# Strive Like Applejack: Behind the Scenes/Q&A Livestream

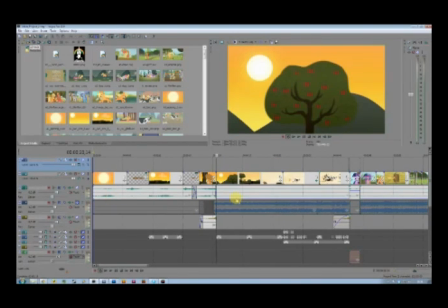This entire piece right here is inspired by Michael Gondry's music video, Star Guitar, for the Chemical Brothers Star Guitar,
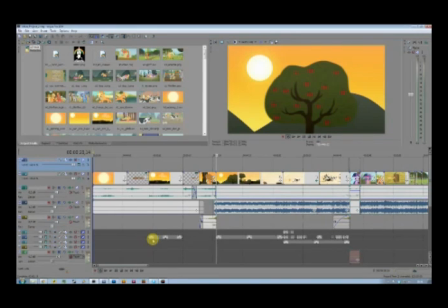which is basically a camera watching out of the window of a train, and elements go by like buildings and trees and bushes and telephone poles, which are all timed to the music.
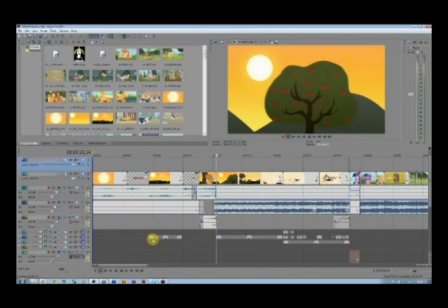I am planning to use this for a future video, which I won't be talking about for now. So this was sort of a test bed
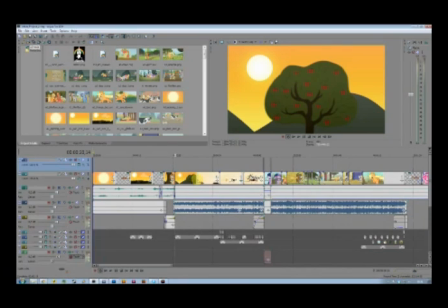to sort of test that out, and what it also does, the trees are timed to the sort of march-like tempo of the music.
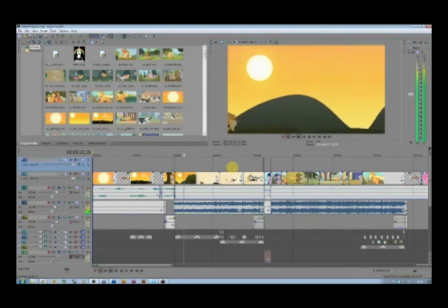In comes a fence in the foreground,
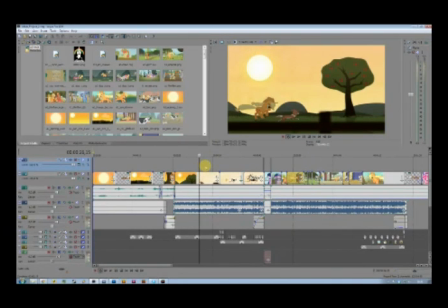sort of visualizing the train signal alarm kind of sound. I'm not sure what's that called. And the sky slowly fades
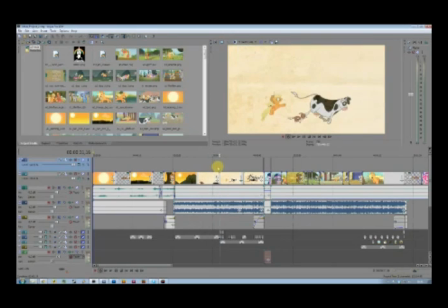to the motion comic background.
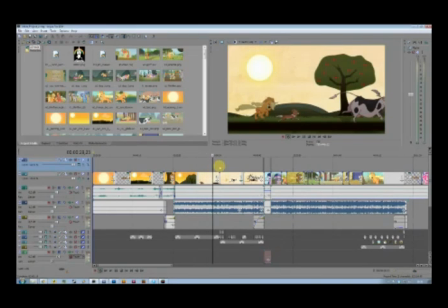At first, there was no transition between this and the motion comic background,
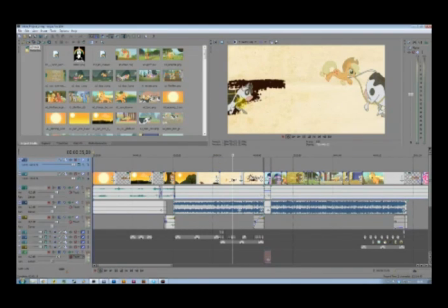or the motion comic itself rather, which is a very another big
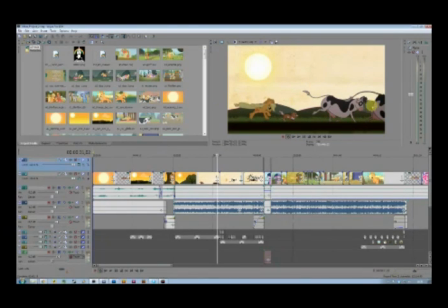departure from the established shots, the established style. So I sort of needed a way to introduce that, and changing the background over a period of 11 seconds.
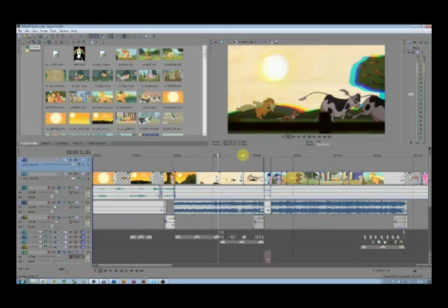While all of this craziness is going on was a very good and very elegant way of doing that.
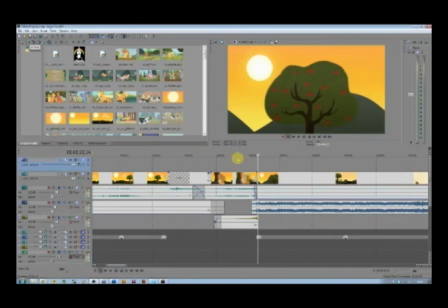Also, as I've now introduced the glitch right here as a transition,
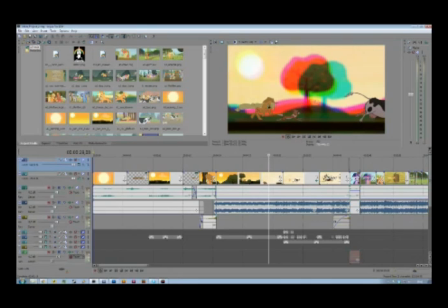and it comes up later on right here, also timed to the music.
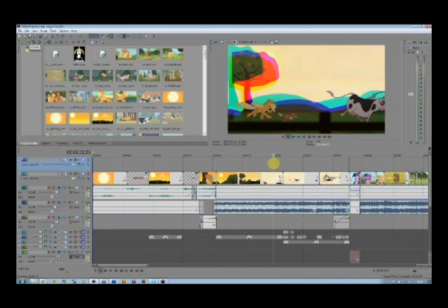The viewer already knows that something is about to happen. It's building up. Sort of 1, 2, 3, and then it goes, well, sort of mental,
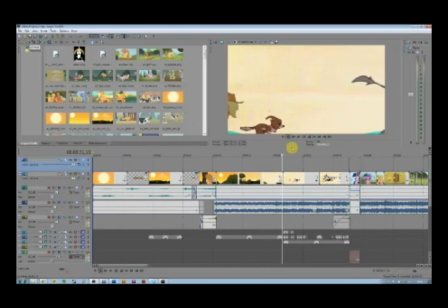and the camera jumps in to the motion comic sequence.
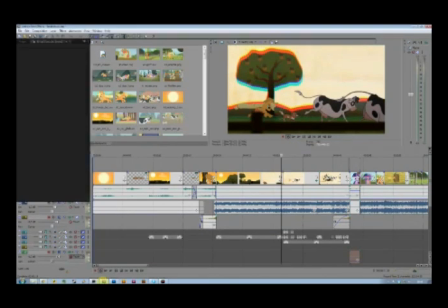Wham, like so. Okay, now we are back in After Effects.
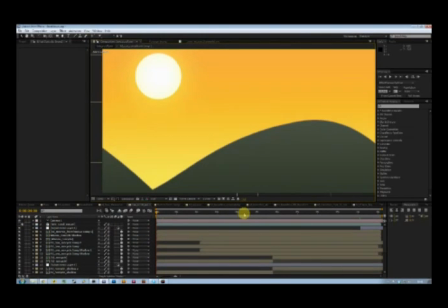First thing I'm gonna do is move
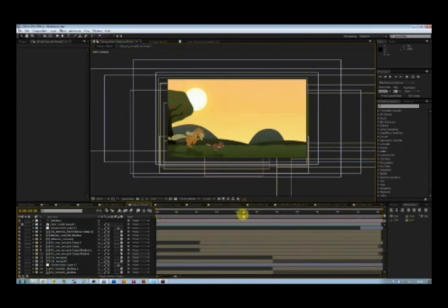the timeline cursor thingy here.
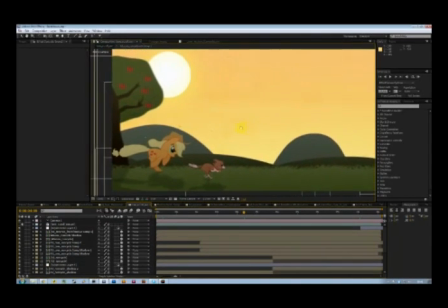Okay, so basically what you're looking at is a grass plane,
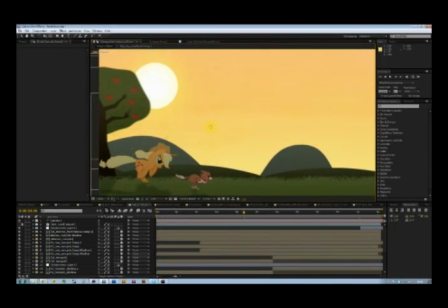background elements, a tree, a sun, the sky. The trees are mostly custom.
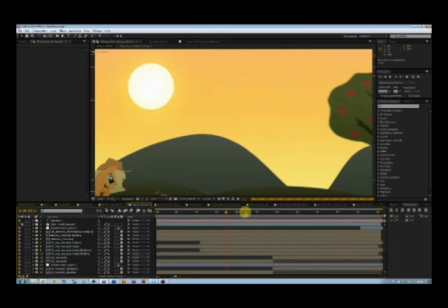There are actually, I think, like 5 different trees, but because they go by so fast, you can't really tell that they're the same.
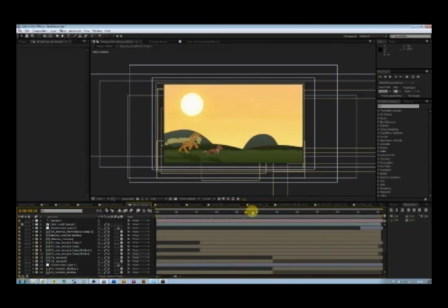They alternate randomly. And we have here a masked out
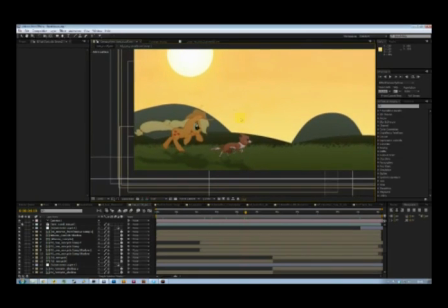run cycle from Applejack and a masked out run cycle of Winona, complete with their own shadows,
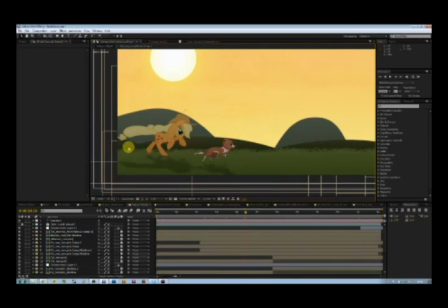which are made the same way the shadows of the trees in
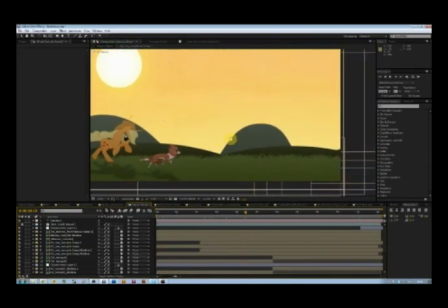this sequence were. Okay, so the grass right here is basically.
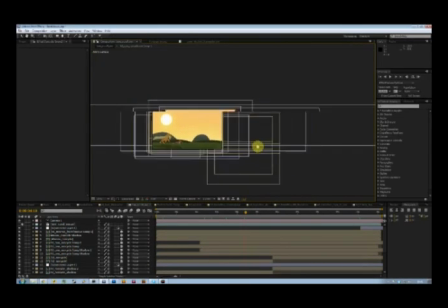Let's see. Oh, in fact, all of these sequences are all well repeated.